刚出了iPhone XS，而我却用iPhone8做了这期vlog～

哈喽大家好我应该看这个镜头对不对对哈喽大家好我是小九今天不算一个正规的教程我们只是看看我们在拍摄的时候
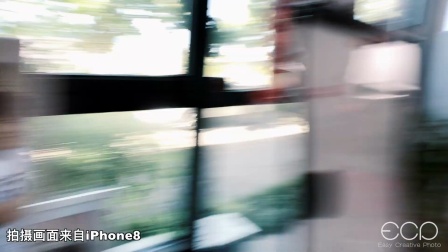(0:12)
会遇到一些问题我们怎么去解决比如现在哇还是不要看了
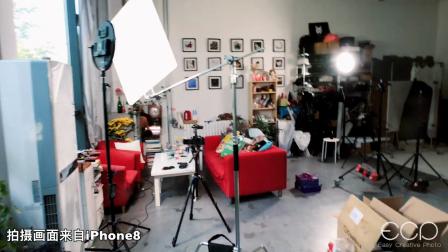(0:20)
太乱了对不对没关系这个乱是正常的
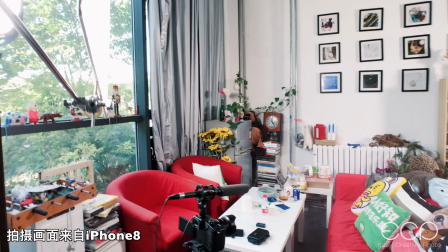(0:23)
我们看一下因为我现在想做一个评测所以我架好了我的相机
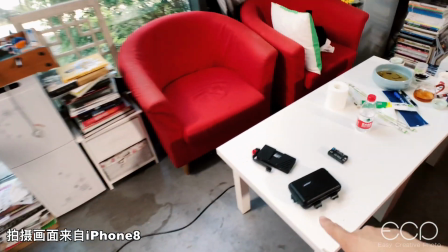(0:30)
麦克风然后还有我要评测的产品是这个百诗越的五寸监视器
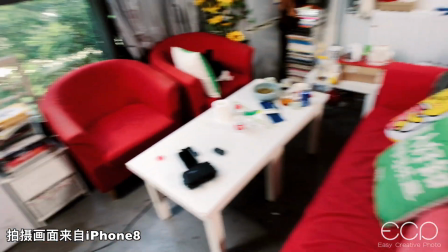(0:36)
特别小巧的一个监视器那么在拍摄的时候我想的是要坐在这但是我作业之后我才发现今天的光线稍微有点不足因为我的窗户是朝北的所以只有下午四五点的时候阳光才能照进来那么我现在是两点半那么阳光还早着呢那我不能等到那个时候我再录所以我想现在就开始录但是如果直接录的话噪点肯定很高而且色温也是偏蓝的那怎么办呢那我们只能用灯来代替我所要的灯光了
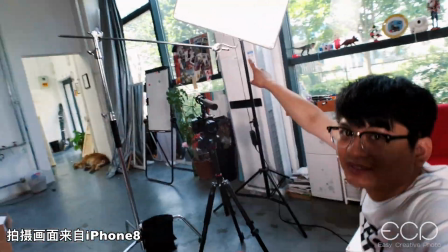(1:12)
那么位置呢也是窗户的位置这边我用了一个金英的C180
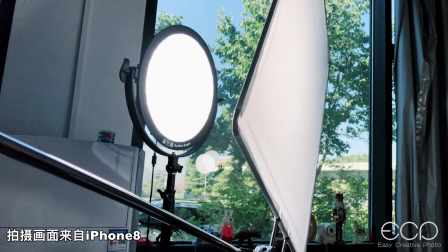(1:18)
一个圆形的灯对这个我们在其他视频里面见过是一个非常柔的光如果直接拿它打的话也会有很浓重的阴影
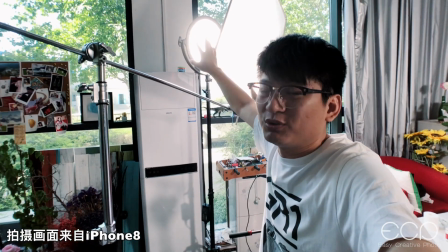(1:27)
所以我前面加了一个旗板对这个东西啊还有很多东西可以代替比如说楼光屏牛纸都可以去代替
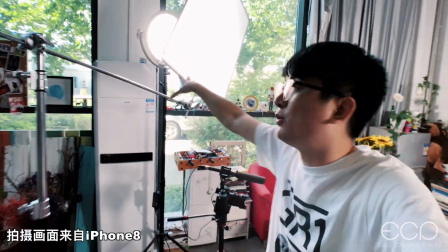(1:35)
它的作用就是让这个光线更柔这样的话我就得到了一个很像阳光的一个光线然后我的后边很轮软乱七八糟的东西如果我只打一个灯的话我的人是很亮了但是我后边和我这个人之间就会融到一起所以我在后边对这个侧逆光的位置
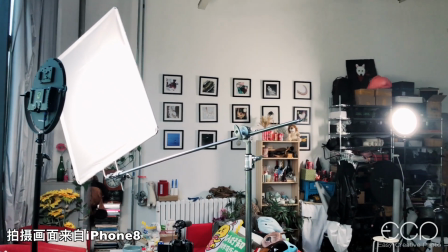(1:56)
我加了一点灯其实它的作用大家也知道侧你光往勾轮廓勾边
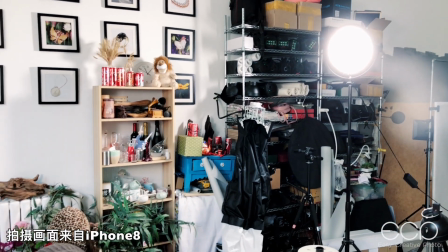(2:00)
然后让背景和我脱离开所以我们在拍视频的时候你虽然有了主光但是一定要顾及到我们还需要一个轮廓光然后让你的主体和背景拉开就OK了然后还有一个问题我的问题不一定是你的问题我会戴一个眼镜所以如果我的灯的位置很低的话灯的位置很低的话那我眼镜上就会产生这个灯的反光比如说啊我抬头你会看到有灯的反光
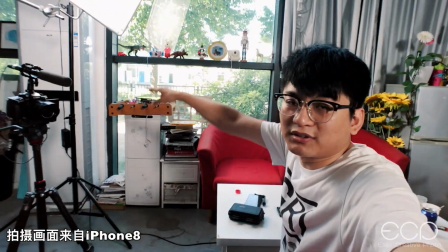(2:33)
所以呢我要把这个灯的高度提的很高然后稍微往下打些这样的话我的眼镜就不会反射到那么多的这个灯光的光点
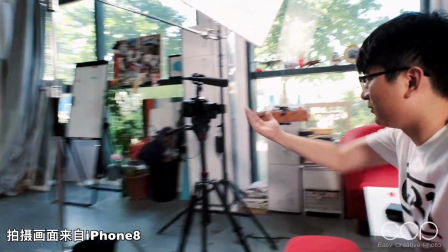(2:45)
对因为我的镜头是在这儿吧这是我的镜头我这样去看镜头的话在这个位置我不知道大家看得见看不见有没有这个光点对那如果我抬头的话就会有光点了所以如果你也是戴眼镜的话可以去注意这一点但是如果你没有眼镜的话也尽量不要打这种平光这样的话你的脸会很平那么你也稍微高一点稍微测一点的话就会显瘦对吧你说你也没显瘦啊那是我个人的问题了不是光线的问题了有光比的话那你可能高光点和阴影点产生的一个反差能让你显得更瘦一些现在呢其实我拿的是iPhone 8手机给我自己录制的上面加了一个预演镜头然后来录制这个视频然后我平常自己录制呢是这个松下的GH5
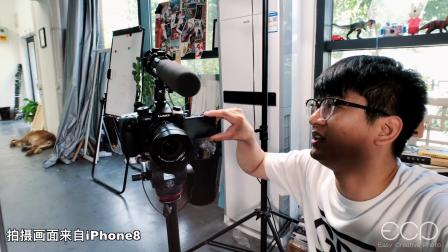(3:42)
然后带一个小的翻转屏带一个卡托罗的麦克风
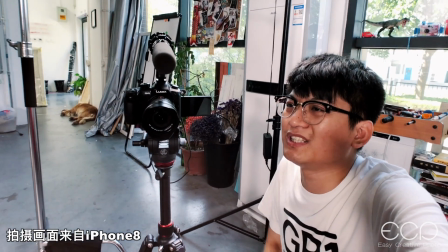(3:47)
对因为这个麦克风也是现在我正在测试的麦克风我得自己觉得好用了之后然后才给大家推荐一下对吧现在还一直在用刚才我们说了我现在正在给这个